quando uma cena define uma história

Ou seja, graças ao nosso conhecimento dessa história de fundo, este filme já começa com um personagem muito mais profundo,
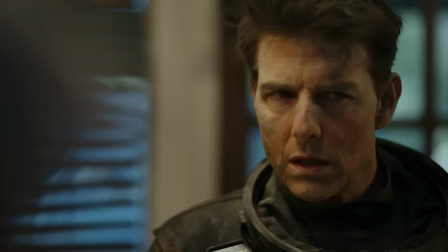8:20 o que faz com que esses primeiros minutos já sejam melhores do que o primeiro filme.
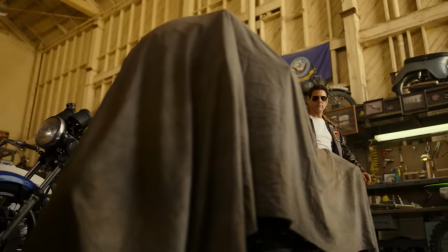8:24 Mas não para por aí, porque uma coisa legal que a história não tentou fazer foi redimir o personagem.
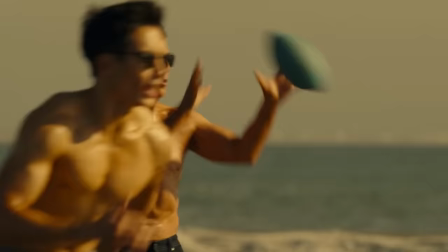8:30 Maverick continua sendo um garoto, mas no corpo de um senhor de 60 anos que, por algum motivo, está melhor do que eu.
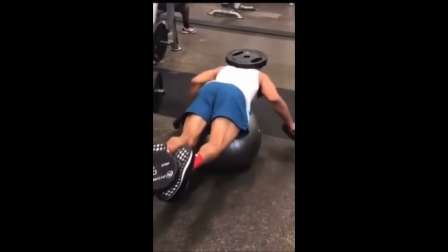Ok, já entendi o motivo. O importante é que não tentaram fazer o Maverick um cara da geração Z. E que bom, porque o Maverick é um dinossauro, ele é um cara com uma cabeça mais antiga, totalmente diferente do que a gente vê representado hoje em dia, porque os filmes e séries e livros de hoje em dia, eles representam o homem atual, o homem, geração Y, geração Z, esse é o padrão, é o normal que se represente, porém, quando esse se torna o padrão representado, quando você coloca algo diferente, esse algo aqui chama a atenção, Maverick, que é um cara de uma geração antiga com uma cabeça antiga, comportamento antigo aquele cara completamente casca grossa de antigamente, isso faz com que o público se identifique principalmente o público mais velho e vá atrás tanto por um sentimento de nostalgia como também por um sentimento de finalmente minha geração voltou a ser representada também um pouco e isso é bem bacana, e que bom que não mudou o Maverick porque a gente gostava do jeito que ele era,
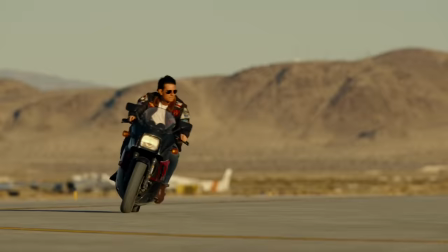9:42 vai até mostrar uma transformação nele neste filme mas eu amo a forma como é feita, porque é através de algo bem simples e de maneira muito sutil.
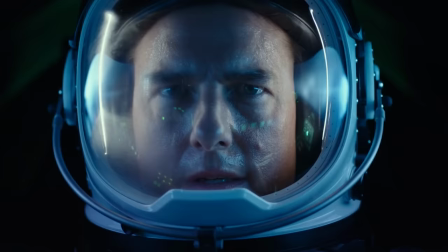9:50 Então Maverick continua irresponsável nesse filme. É claro, ele não é casado, ele não tem filhos, não tem nenhum cachorro ou uma planta pra cuidar.
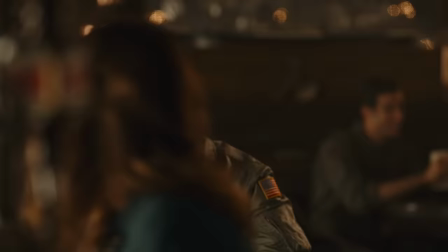9:58 Esse cara pode morrer a qualquer momento porque ninguém depende dele. Então a transformação de Maverick vai aparecer de forma muito mais sutil.
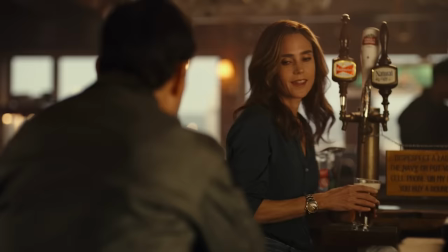10:05 Pra se tornar um homem maduro, Maverick precisa de duas coisas. Uma mulher e um filho.
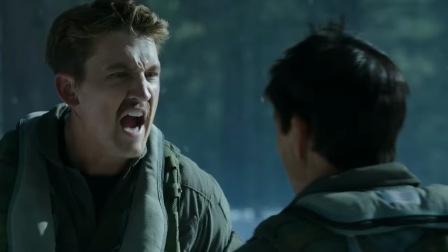10:11 Eu sei, tem gente que nem com isso amadurece. Mas no filme, ele claramente tenta ser uma figura paterna pro Huster,
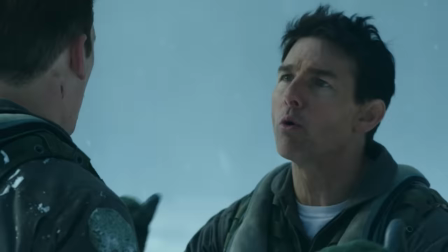10:17 e a história vai desenvolver esse relacionamento com vários conflitos, como é de se esperar na paternidade.
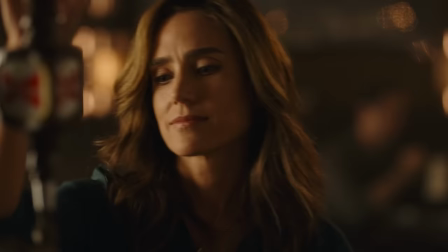10:23 E quando ele se encontra com Penny pela primeira vez, fica claro que ele nunca priorizou um relacionamento com qualquer mulher.
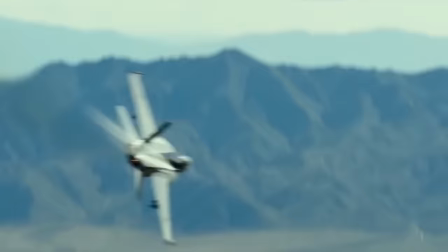10:29 Pra ele, voar sempre foi mais importante do que família ou mulher.
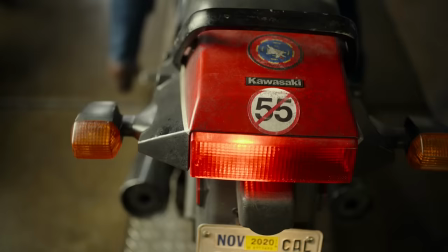10:33 Mas o escritor vai mostrar a transformação desse personagem através do paralelo entre a cena inicial e a cena final.
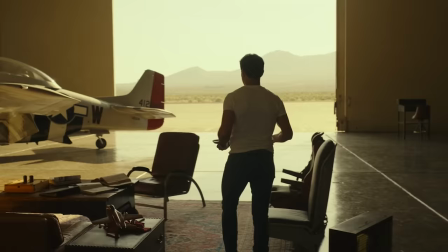10:40 Este é um filme com simetria de cenas e um dos melhores exemplos.
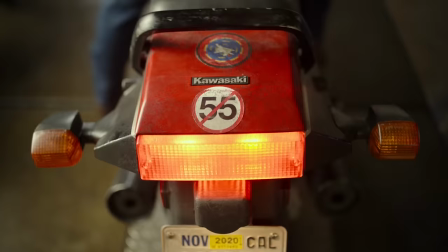10:44 Na primeira cena, temos Maverick morando no hangar, tomando seu café da manhã sozinho e saindo de moto sozinho.
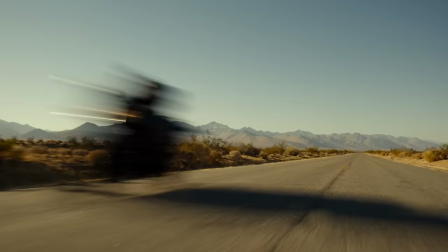10:50 A moto como símbolo de sua vida individualista e solitária. Desde o primeiro filme é assim.
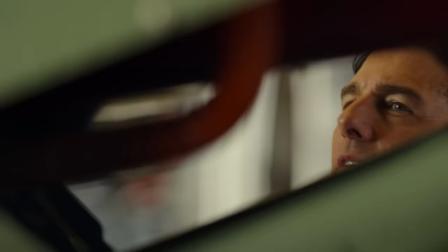10:55 Ele é um lobo solitário. Mas na cena final, Maverick está transformado.
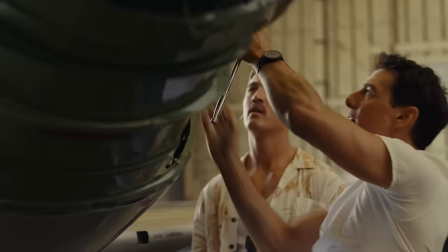11:00 Essa cena seria idêntica à primeira com o primeiro cenário, porém a que Maverick não está sozinho.
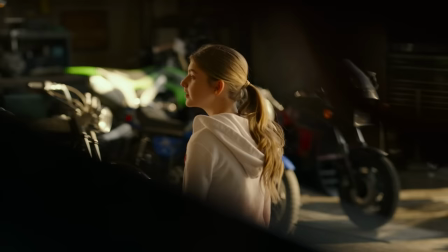11:06 É como se ele tivesse uma família agora com Rooster e a filha da Penny, Amélia.
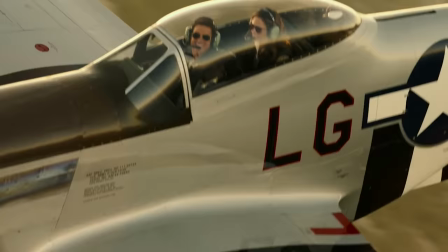11:11 Ele é um homem transformado, ou na verdade, agora ele deixou de ser um garoto e assumiu sua maturidade.
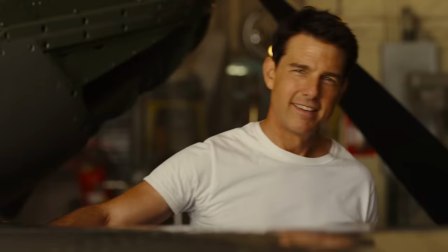11:18 Não completamente, mas o suficiente para permitir que outras pessoas façam parte da sua vida. É por isso que eu acho esse roteiro tão bom, porque ele não é complexo, profundo, não é fantástico. Ele é uma história simples, porém bem feita. e ele simplesmente mostra um cara que está amadurecendo enquanto pilota caças em alta velocidade, invadindo território inimigo.
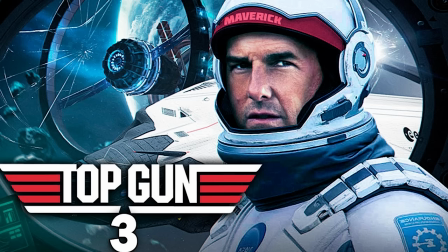11:38 Sério, como é que isso pode dar errado? Mas eu espero que eles não tentem fazer um Top Gun 3 ou um Top Gun Rooster ou qualquer coisa assim, porque seria por mera ganância e filmes feitos por mera ganância raramente dão certo. Essa história está completa e para mim está muito boa. E você tem algum filme que você assistiu que você acha que a continuação, que a sequência é melhor do que o original? Coloca aí nos comentários pra gente conversar a respeito também, se inscreve no canal, deixa o seu like, um forte abraço e Arrivederci!